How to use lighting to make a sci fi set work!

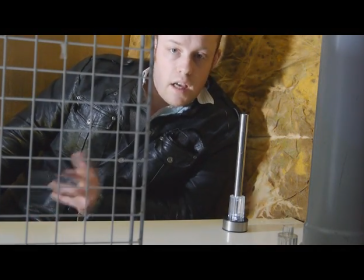[0:00]
Hi guys, currently I'm shooting from a sci-fi set that I'm building in the garage at the moment.
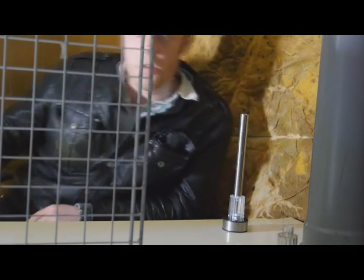[0:06]
What you've probably got, and I'll give you a quick zoom out just to show you the whole area,
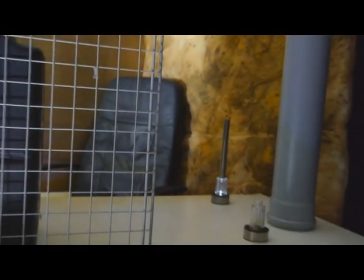[0:13]
is we've got a
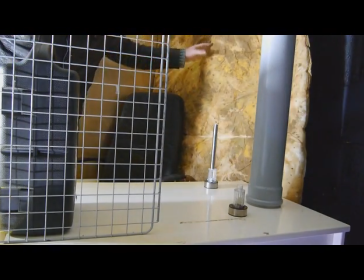[0:18]
painted bed sheet which has been taken out of its duvet. It's completely splattered with paint and it looks sort of brown, and we're going to make that look like rocks.
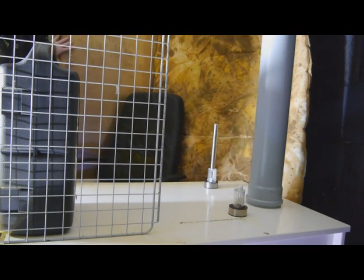[0:31]
Behind me I've got some panels which are made of wood.
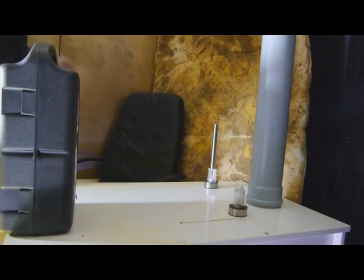[0:35]
You can't really see them because this is in the way, but these have been spray painted gold.
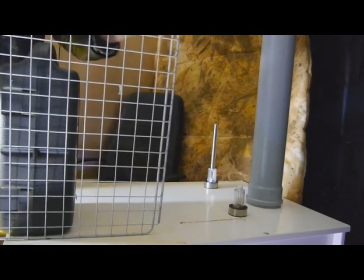[0:41]
Here we've got, leaned against a piece of
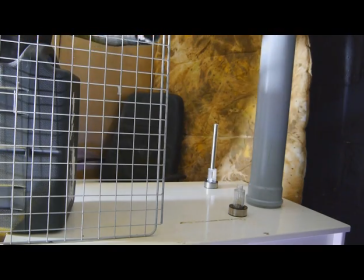[0:47]
leaned against a box, we've got a sort of grid work.
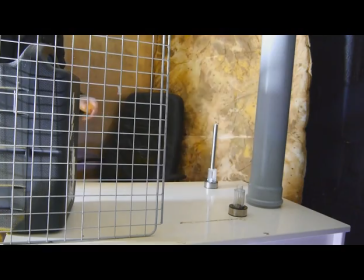[0:52]
I always like them for sci-fi sort of things.
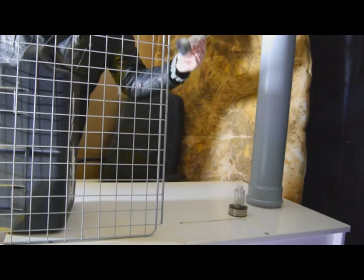[0:55]
We've got a light here which is from a garden sort of glow-in-the-dark light night lamp,
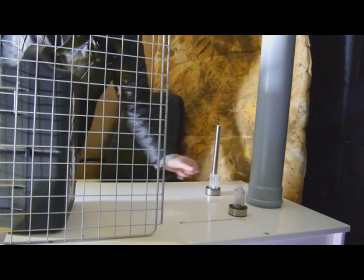[1:01]
which is a solar rechargeable one, so you can take them outside and recharge them, and they're great.
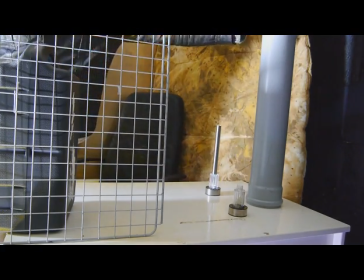[1:07]
And I've got a piece of piping which was rescued from a skip.
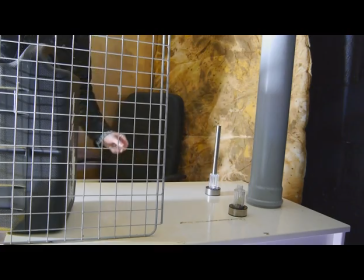[1:11]
Now, it's very simple in terms of what I'm going to do is, once you zoom in to the set,
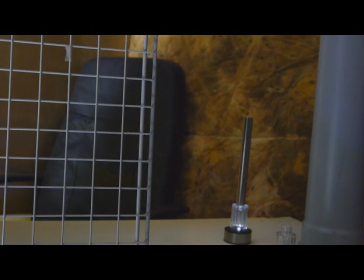[1:19]
you no longer have to see the box which is the other side of this,
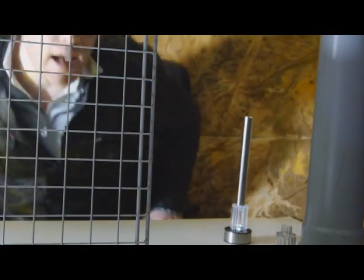[1:26]
which basically means that all you've got on screen at once is you've got your actor and they're in the shot.
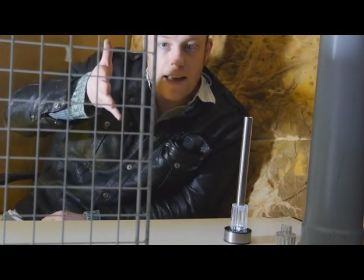[1:32]
Now this of course is low down and I'm going to have to make it go a little bit higher, but
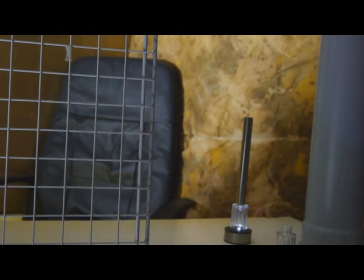[1:38]
once you've got that, you've got the shot all sorted out, because you've got quite a decent bit of,
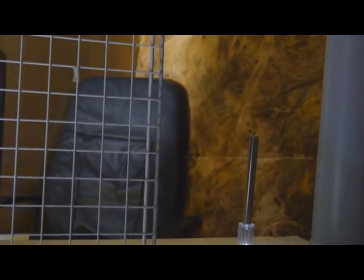[1:45]
I'll just keep a bit of the table in there, but you've got quite a bit of room in the shot to move around,
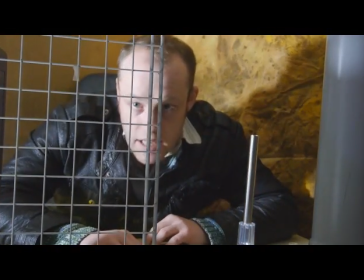[1:52]
and you've got your castie who is going to be hunched over the table, as it were, and it looks sort of cool and sci-fi.
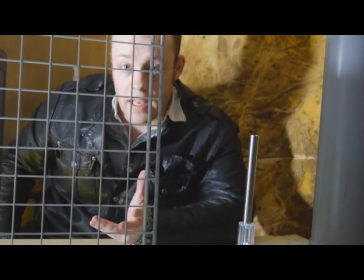[1:59]
Now, you can keep it like this,
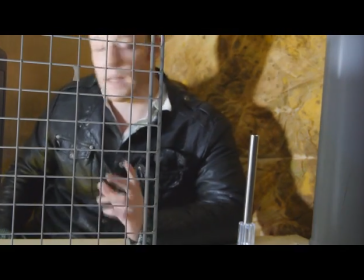[2:02]
but the reason I'm making this video is because I'm going to be using different lighting for this to make the scene look better.
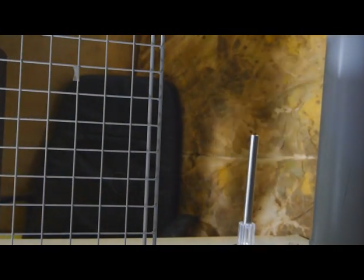[2:09]
So what I'm going to be doing is I'm going to be removing the white lights from the scene.
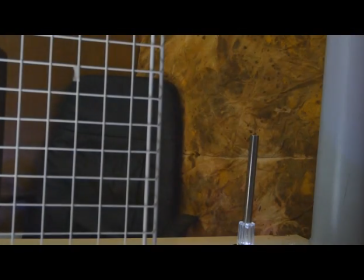[2:14]
Okay, so I'm going to cut them off now. 1, and the camera will adjust, and 2,
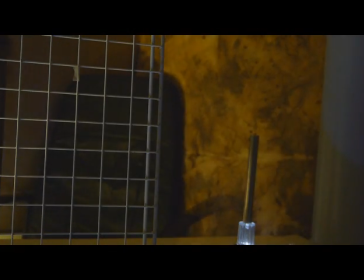[2:20]
and the camera will adjust, and what we've got now is you've got a nice dark thing.
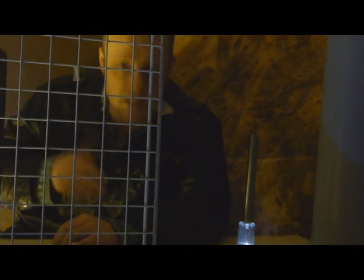[2:25]
Now you may notice yellow tinge, and that's because I'm using yellow lighting.
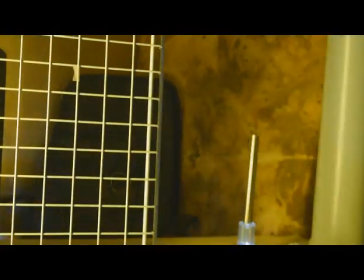[2:30]
And what we've got here are yellow tube lights, which are relatively cheap.
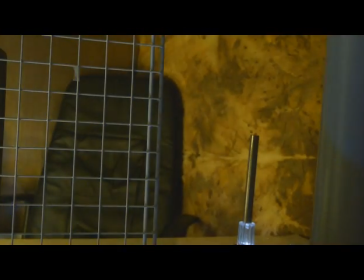[2:36]
They're about 20 quid each, but I've got a couple of them,
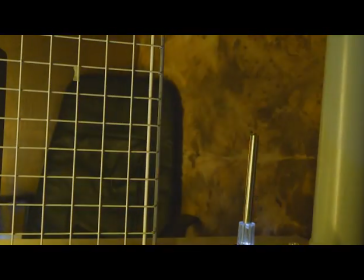[2:40]
and you can move them around the scene to add to what's going on.
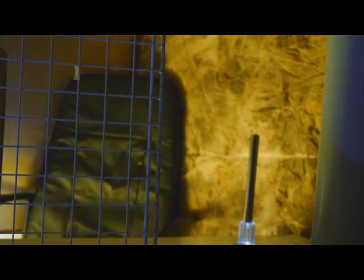[2:48]
And what I'm going to do is I'm going to be pulling them behind me and placing them on the floor,
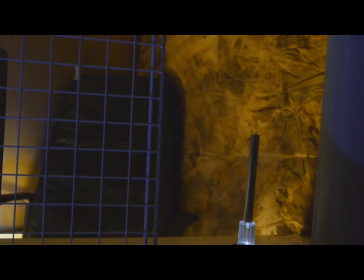[2:54]
which is going to give a sort of ominous yellow look to it.
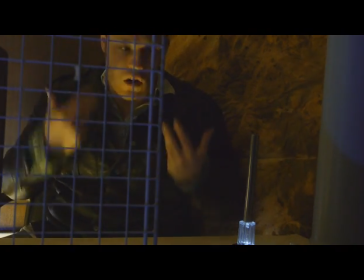[3:00]
And that yellow's coming in from the side, so you've got the yellow in front of coming up towards me.
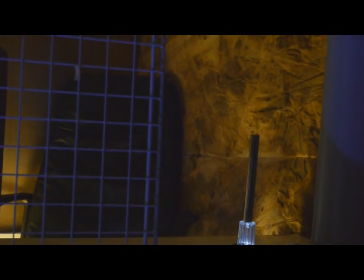[3:07]
Now what I'm going to do now is I've got these blue LED strips,
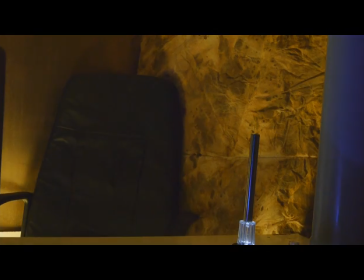[3:15]
and that's the accidents which you get into when you're making a video in the garage, which is fine.
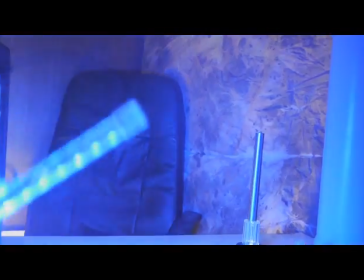[3:21]
Now we're going to be pulling these LED strips up
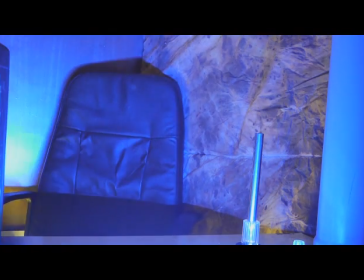[3:26]
and placing them on the desk in front of the actor.
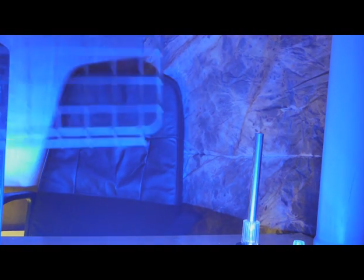[3:31]
I'm just going to be putting the scene back together for you.
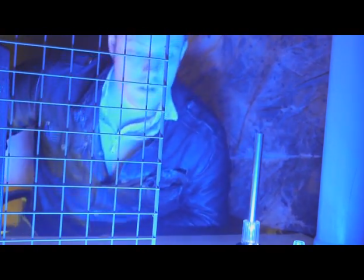[3:39]
Now what you've got is you've got a much more sort of blue scene.
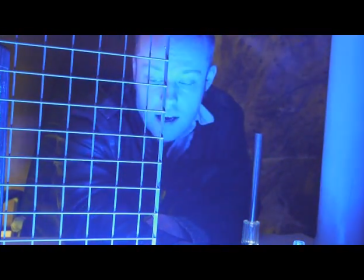[3:45]
It's a lot more sort of scary. I'll sort of turn the LEDs away from me,
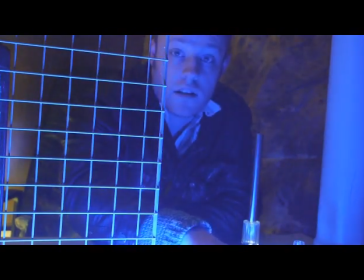[3:51]
sort of turn them down a bit so that they aren't actually facing into the camera.
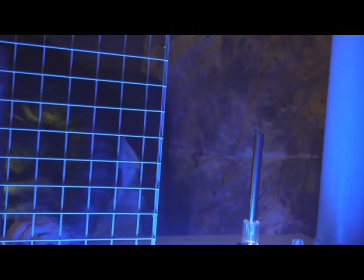[3:57]
Now already you will have noticed, and that one's not damaged, which is good.
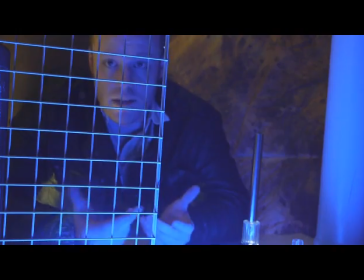[4:02]
Already you will have noticed that the scene looks a lot different. It looks a lot more grimy.